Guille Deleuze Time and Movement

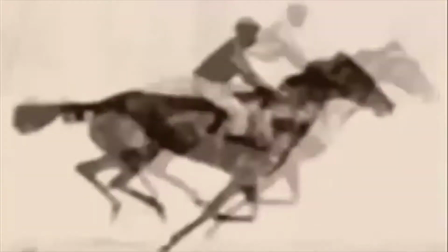Gilles Deleuze theorizes time and movement with the use of cinema.
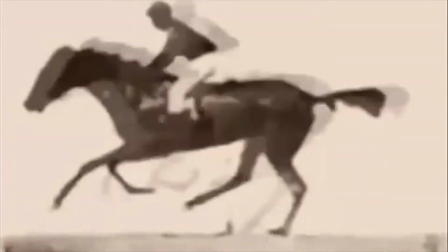He essentially talks about how film puts movement into our mind, since film is something we as humans assemble with.
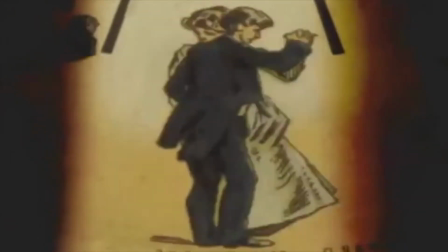We become unified with film, its editing, its framing, sound, and movement.
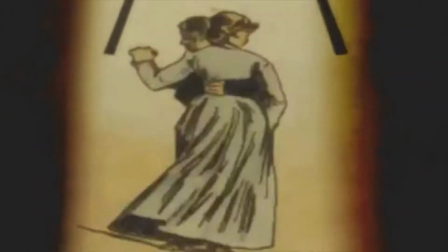We fuse with these materials and elements physically, but also perceptually.
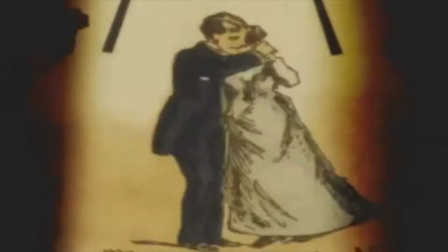Going more in depth, Deleuze differentiates between two basic types of cinema, the time image and the movement image.
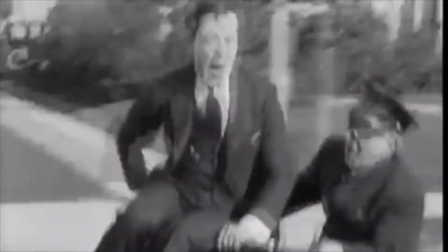Films before World War II and most of commercial cinema of the second half of the 20th century,
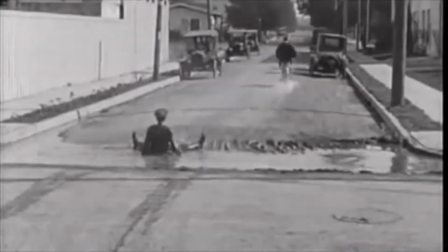such as 1924's Sherlock Jr. and 1939's The Wizard of Oz, fall under the movement image.
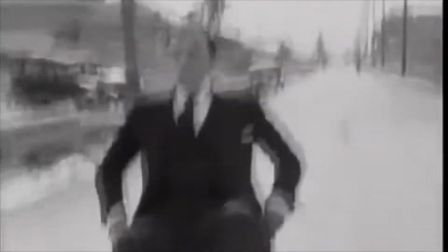Deleuze explains that in these films, movement is related to centers that see,
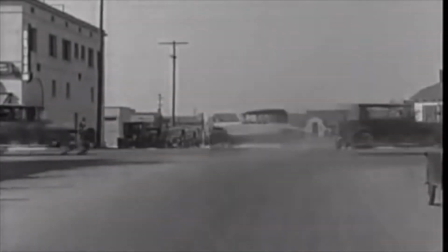feel, and act, these centers being the main characters who act and react to their surroundings.
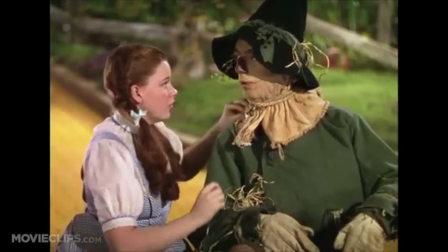In this type of cinema, images and scenes are linked in such a way that shows how the events affect the characters and vice versa.
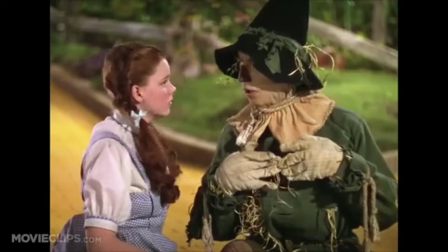This is also how movement is centered, which consequently makes time be represented indirectly,
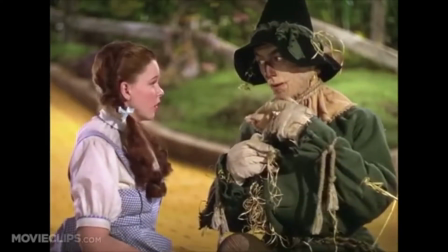so every image in the film shows progression and the sense of time in relation to movement is linked.
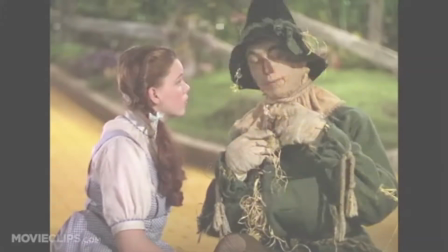The time image, on the other hand,
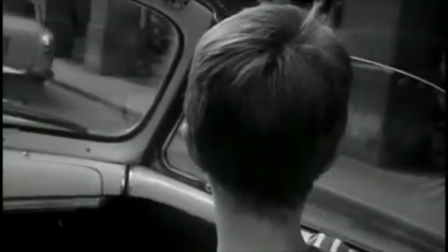happened after World War II, when French New Wave and Italian Neorealist directors began to make films
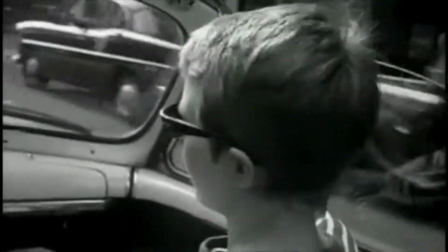like Et Bout de Souffle and Mamma Roma. Movement was no longer centered.
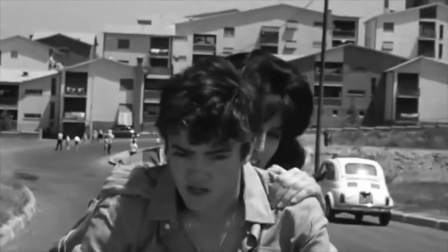In these films, the camera didn't follow the character anymore. Instead, it began to make autonomous movements.
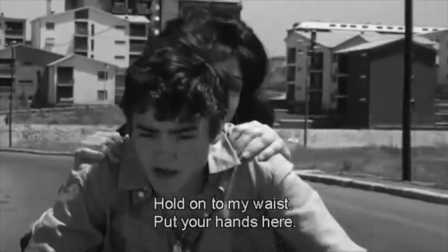The shots and scenes were also no longer edited in such a way to suggest a clear progression of events.
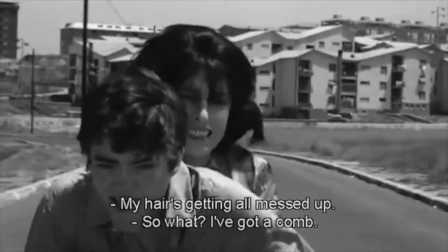The characters didn't seem to be caught up in a story with a beginning and an end, but instead just kind of wandered around.
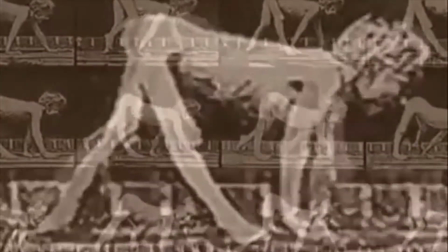Deleuze identifies three basic models of connecting movement to a center through action, perception, and affection.
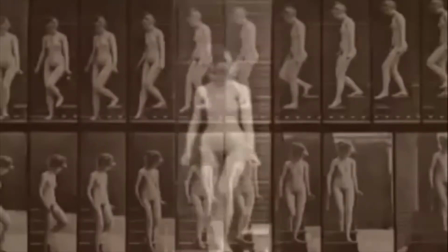The perception image shows through a long shot how a character or the camera observes the world.
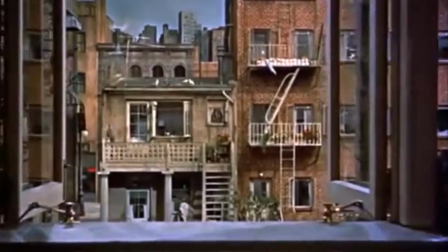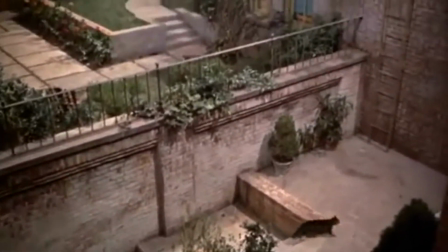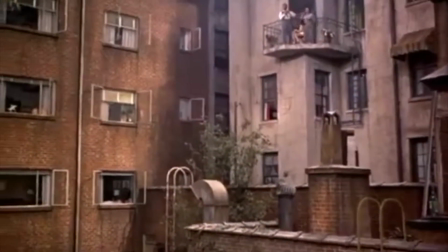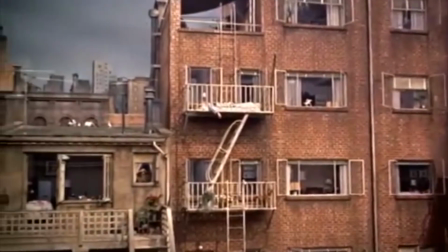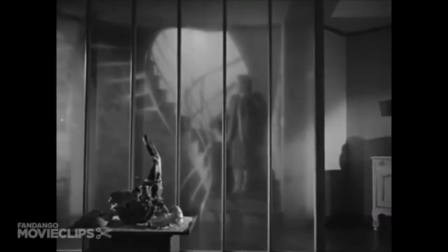The action image shows through a medium shot the actions and reactions of characters themselves and between characters and elements.
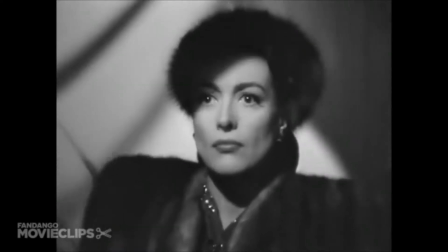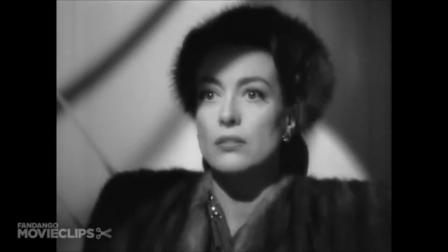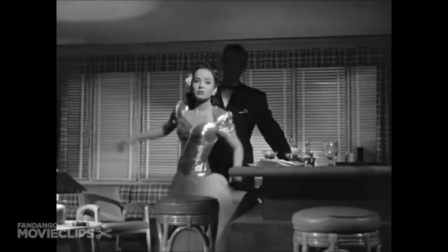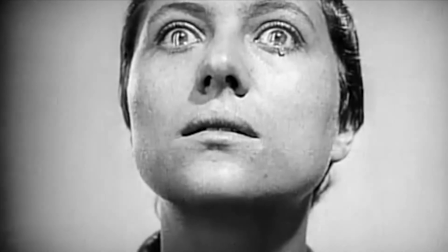Finally, the affection image reveals through close-ups how particular developments in the story affect the character.
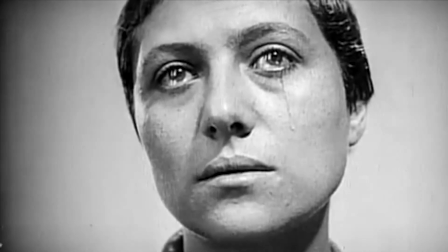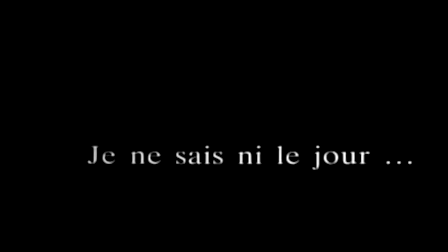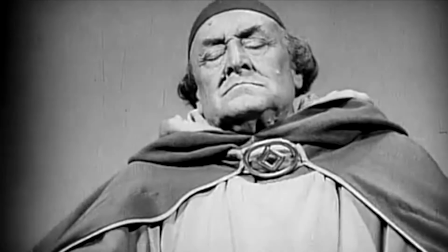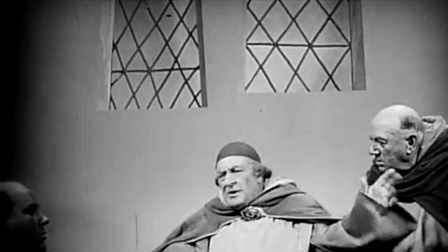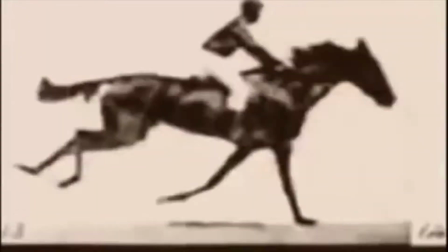Deleuze argues that we can no longer talk about the past, present, and future as successive moments,
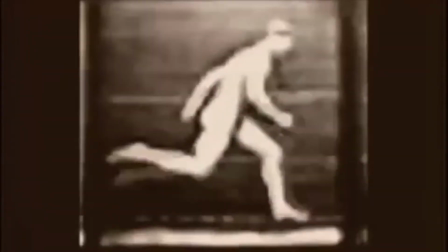but instead we have to think as time as coexistent of present, past, and future.
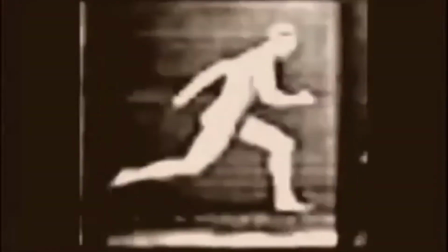Accordingly, he defines duration of the whole as a virtual coexistence.